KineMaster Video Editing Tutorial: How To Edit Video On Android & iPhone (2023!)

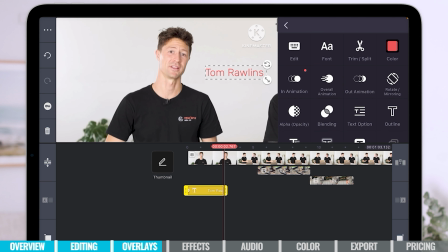I'm gonna trim it down, grabbing the handle, trim it down, choose out animation,
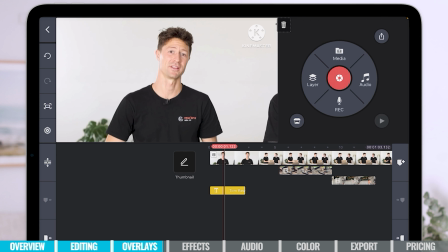and we're gonna have it fade off. So let's go back to the start, hit play, and see what it looks like.
Rawlins Media Co is proud to announce that we have a new member joining the team. Kenny, welcome.
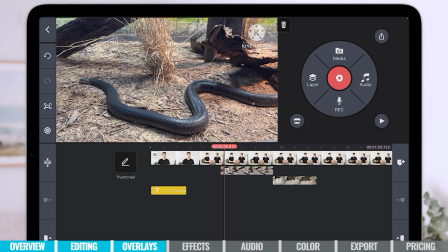Okay, this is just a sample edit, guys. Don't judge too harshly.
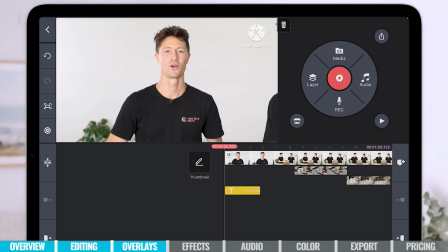It makes no sense that a snake appears, but you can see how the text is coming on and coming off before the next shot, and I hope that helps.
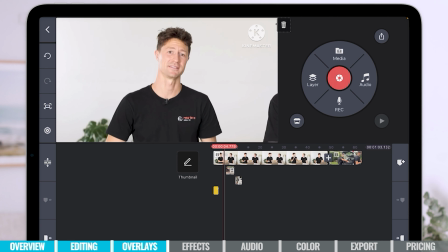Okay, so now we've got our primary footage, we've got text and B-roll. I want to show you how you can create some effects.
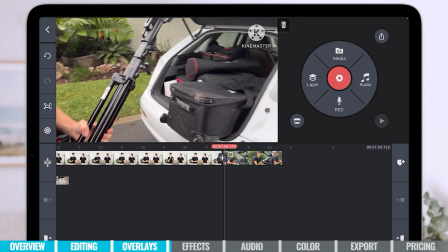So as you can see here, there's a plus sign going into this totally different shot there.
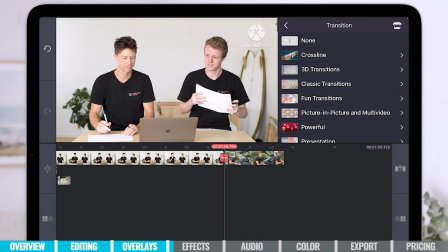If we click on that, you can see straight away we've got all these different effects that we can do.
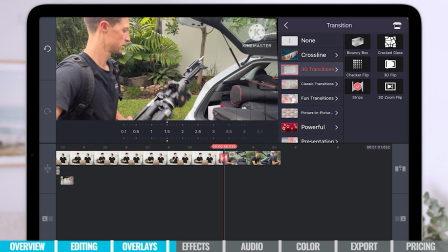We can do 3D transitions. Let's see what these look like. Yeah, right. And we've got some broken glass stuff there. So, you know, I'm gonna hit none because sometimes they can look a little bit corny.
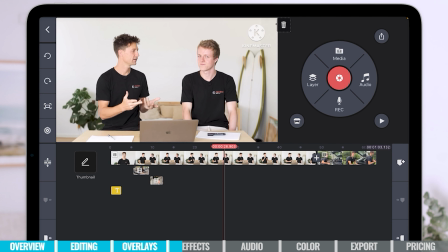So I'm gonna choose none there. Let me show you something that might come in handy. If you've got a shot like this, this is a really good example. There's a nice wide shot, two different people, but you wanna change it up with your angles.
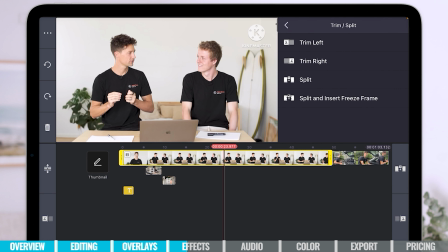What you could do is hit trim, split. We wanna split exactly where the playhead is.
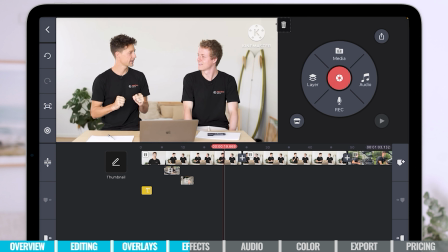And so with the second clip, to make a bit of a transition, all we have to do is make it larger.
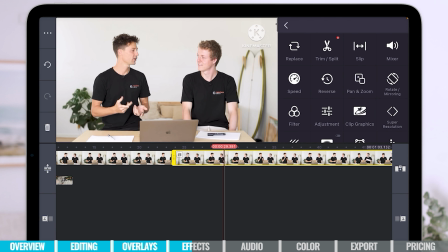If I select this clip and hit pan and zoom over here in our settings,
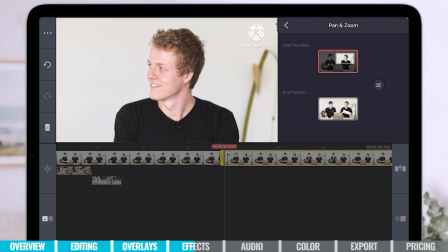and we simply pinch and zoom in and move Kenny wherever we want to move him, let's make it like that. And then we hit the equal sign there, and that means it's locked in and that shot's not going to change. So that is how we can make sure that shot is gonna remain the same.
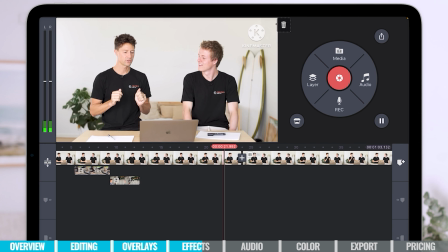And if we play it back, let's see how it transitions. do a bit of a Q&A and guess your answers to questions.
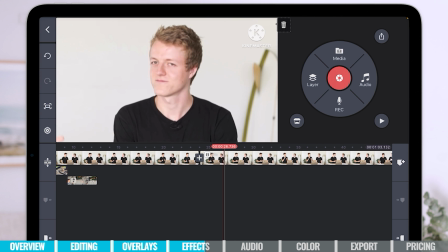Yes. So what I've found... Excellent.
So that is how you do a jump cut. So you can see when we play back, it's a little bit more zoomed in. The shot is definitely different, which makes it a little bit easier on the eyes of viewers watching. So it's really simple in the KineMaster app to do things like zooming in on your clips,
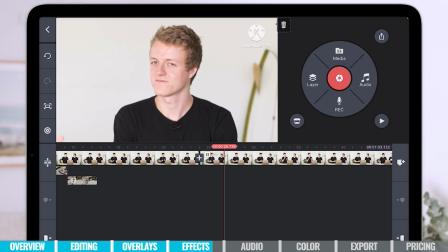but also if you want to add in things like transitions between the two, then you can definitely do that as well.
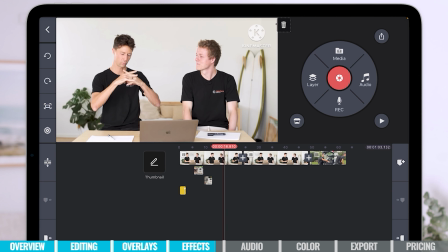Now, I just want to take you through some other options here. So transitions are obviously very cool and will come in handy in a lot of different edits.
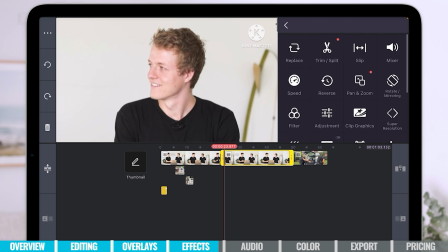If we click on any of these clips here, you can see we've got a whole lot of other different options in here as well. You've got speed, reverse, pan, zoom. You've got your color filters there, but you've got loads of different options to add effects and have some fun in there.
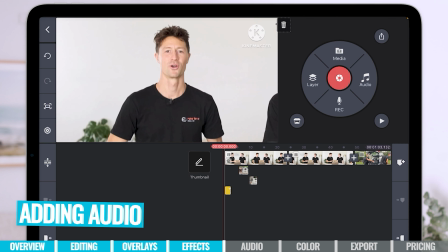Next up, you'll want to import any audio files, so any music or sound effects, and you can do that by hitting audio.
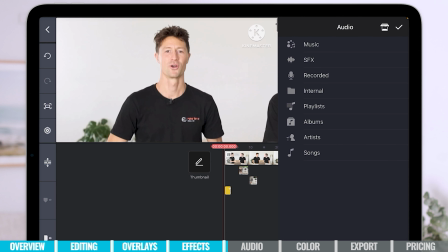So in here, you can see you've got music, sound effects, recorded, playlist, lots of different options. We want to hit music, and there's some options I've already brought in earlier,
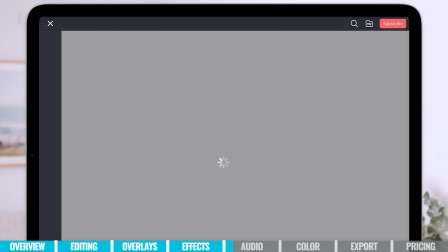but if we hit on the marketplace icon up there, it will take you to this screen, and don't worry, there are free options.
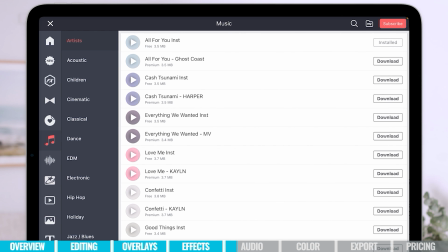There are obviously paid options, but there are plenty of different free options as well, and you can see that they are labeled under each track. This one is premium, but if we scroll down, we'll find that this one, for example, is free.
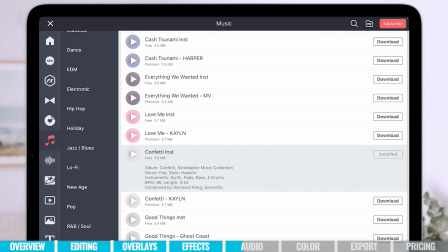So let's click on it. So that one has been installed. If we just hit the X, get out of that section.
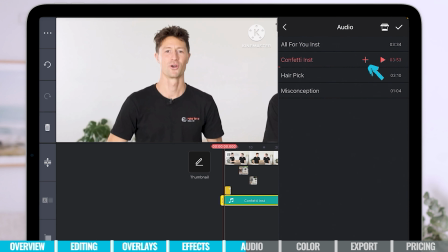So we're going to hit the plus icon and it's going to add it to our timeline.
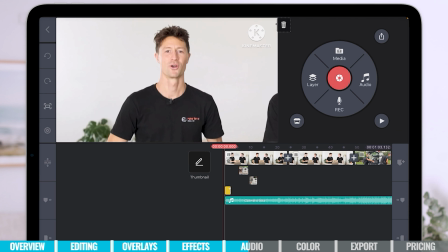So once again, we can tap on our music track there and we hold it down, we can move it around, we can have it starting a bit later or earlier, however we choose.
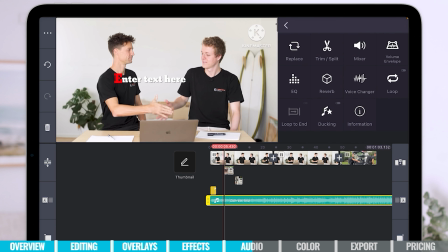We can add cuts, we can trim it, do all the things that we've done previously with our video content.
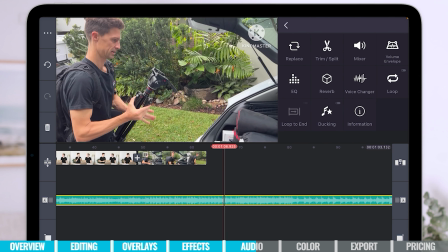We might want to select it and trim it down. It is a very long track, as you can see, going right out there to the edge.
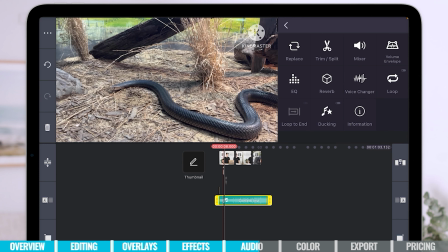So you might want to click it, just grab that end handle and trim it all the way down to the end of our vision.
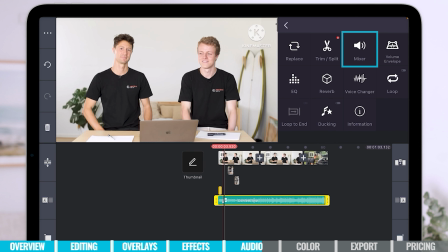If the music track is selected, you've got a heap of different options. And look, the mixer one is one of the best. So that can control the volume of just how loud the music is going to be. You can select auto, but I always prefer to manually adjust my audio.